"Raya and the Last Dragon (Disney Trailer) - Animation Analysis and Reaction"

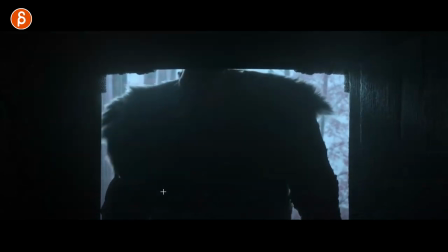To do shots that are, you know, 10, 15, 30, 45 seconds. If you look at my old shots, they're always so long.
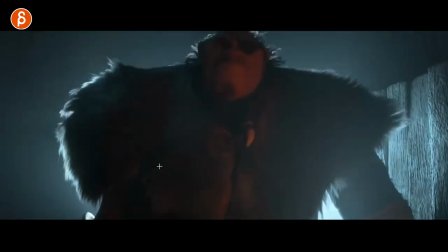This is a great shot to undertake to learn body mechanics. But anyway. Ooh.
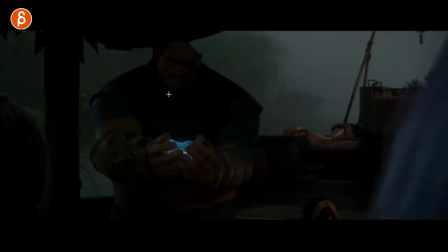I love this here. He says here, butt kickery.
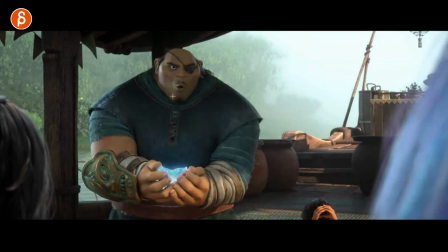But I'm looking at the accents in the head, the left and right, but also how that is in the body.
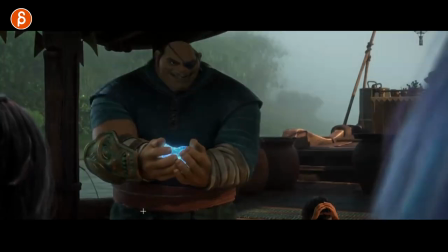And you can also, the change in the fingers, how there's a bit of a squeezing in there. and watch this again, but kickery, not to be underestimated.
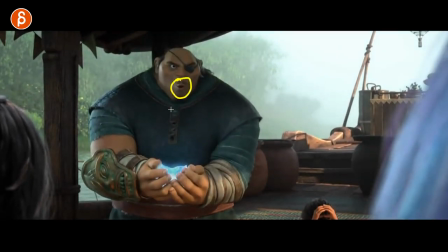It was also very common in lip sync for students to just add this. If you watch my clips, you know I'm always harping on this, but it is true. It's a lot of times just you add lip sync and that's it. But when he says, but, but kickery, you know, when you hear the kickery, those shakes, those accents, that is also reflected in the head and the body, and it doesn't always have to be like this,
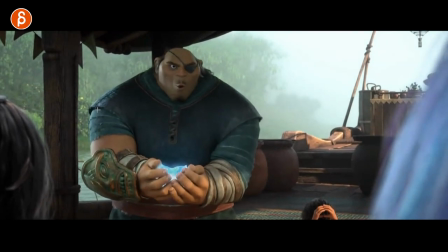but it definitely helps to connect this. And I think that's definitely underused and not done enough in student shots.
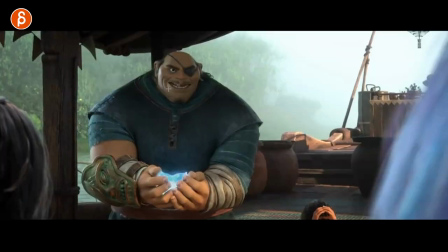and also actually look at the lip sync. Kickery. It's nicely simplified. You don't want to go too crazy in your shapes, in your jobs, otherwise you get the chatter.
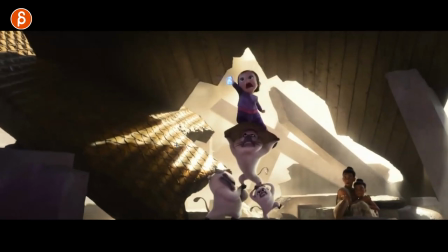Even something like this could be really cute. If you just look at the length of this, right? Boom, that's it.
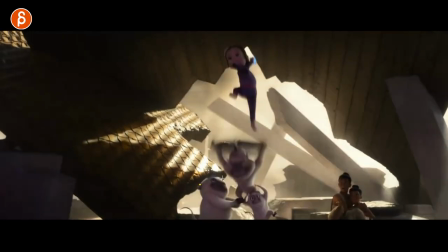So if someone goes, I want to do something by the mechanics, I would say, well, this is complicated because you've got three creatures in this, but it is an interesting setup.
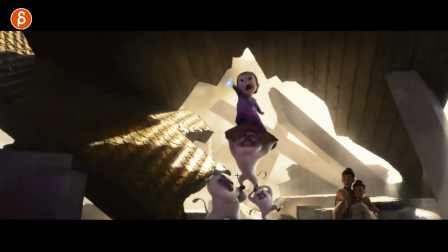What if it's only one? And you can do a bit of a Q, you know, mechanics for a creature, which is fairly human at this point, right?
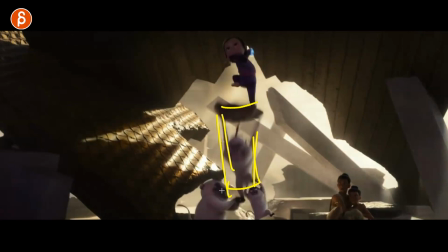But this is an interesting, wobbly, balance-y body mechanics moment.
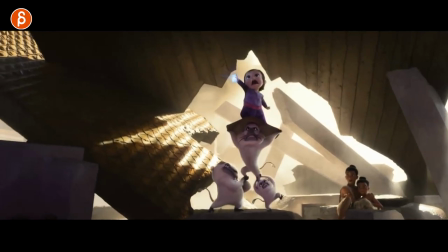It doesn't always have to be just a classic jump up and down or from A to B. Q2 with that shape there, leaning all over this way.
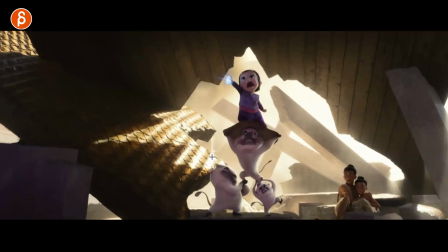It's Q.
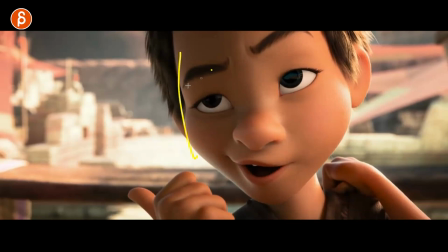Definitely pushing your asymmetry there. Got your squashiness here and then your stretchiness here. Nice. Finger poses into that. Love all this here. All right.
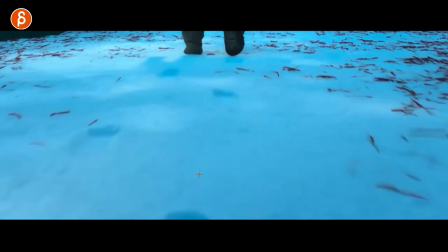This is from the studio. That brought you Moana. Looking at footfalls and not that much to see.
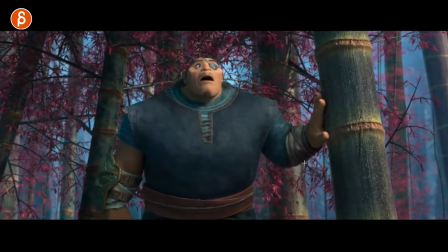Ooh, but then this here. Nerding out, let me see. Yep, yep, yep. We got a little bit detail in the fingers. See that as they go back. You have to wait on this. And then pushing a little bit on that.
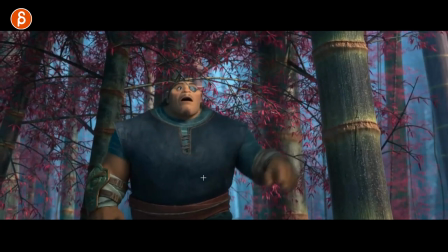It's a short shot though. But even this to me is interesting, right? When you do a body mechanics, it doesn't just have to be a step forward. on down.
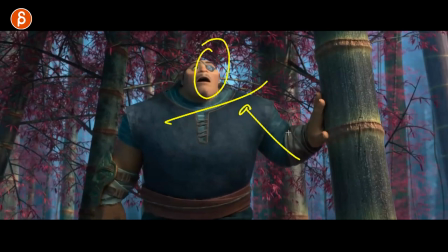You can push this where it's a bigger lean where this pushes this more where you then have shoulder up and then the head go this way for balance.
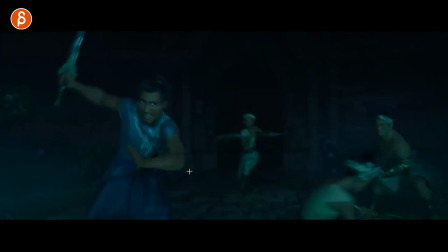Oh, back from the teaser. Yeah, that's what we saw last time. You can check out.
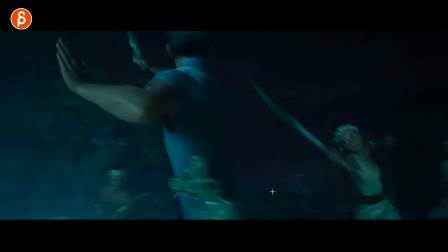Nope. Actually, that's someone else fighting. That's not her. Yep, yep, yep.
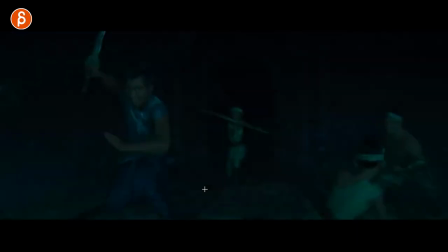That's a different one. I can't wait for the action scene in this movie. I'm going to fill that out there.
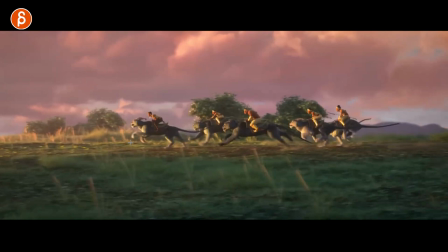It's going to be great. More creatures. More Lambus bread. Squash. Stretch. Great. That's cool stuff too. Alright.
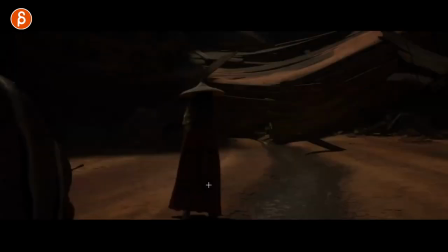Seems to be the bad guy.
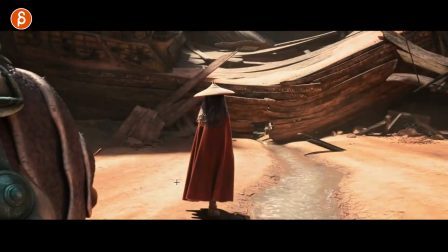Alright. Seems to be the antagonist. And frozen. More Lemus Red.
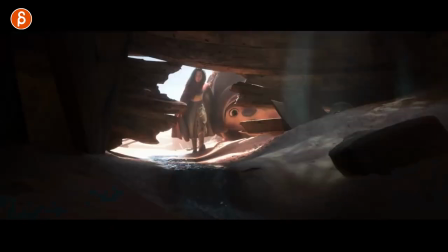Short shots. Not a lot to look at. But this goes almost back into someone has to go somewhere and has to go lower or push something to the side.
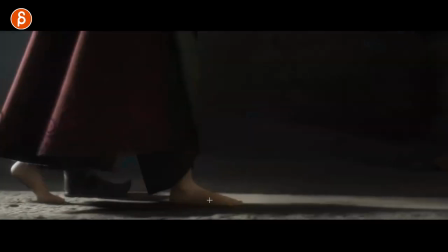Still an interesting side move for mechanics.
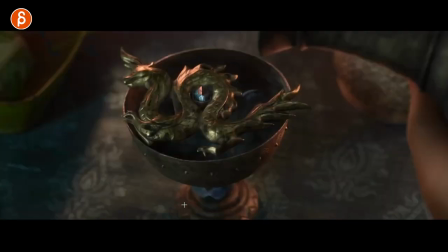Cool. I like this here.
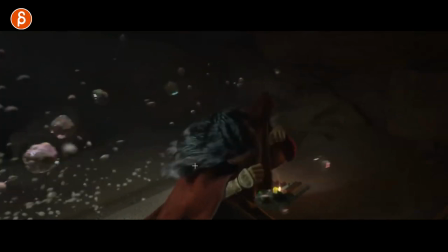It's like this goes first and that pulls the hair over and then she reacts to it, but still has this higher.
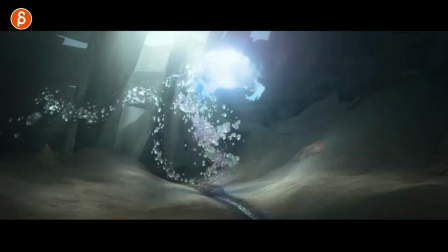Everything gets pulled this way so she gets also pulled up that arm higher. Then we get to this and this is the meat and the potatoes.
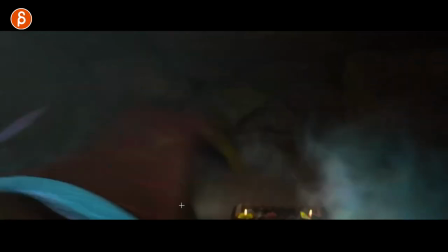I want to take a look at that. People are right there on the push. Then we get to see the dragon.
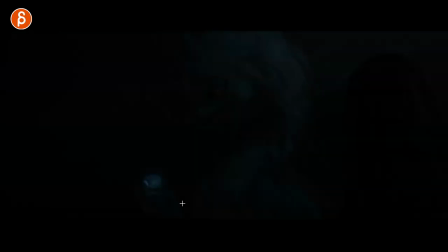There we are. The reveal of the dragon cute design too.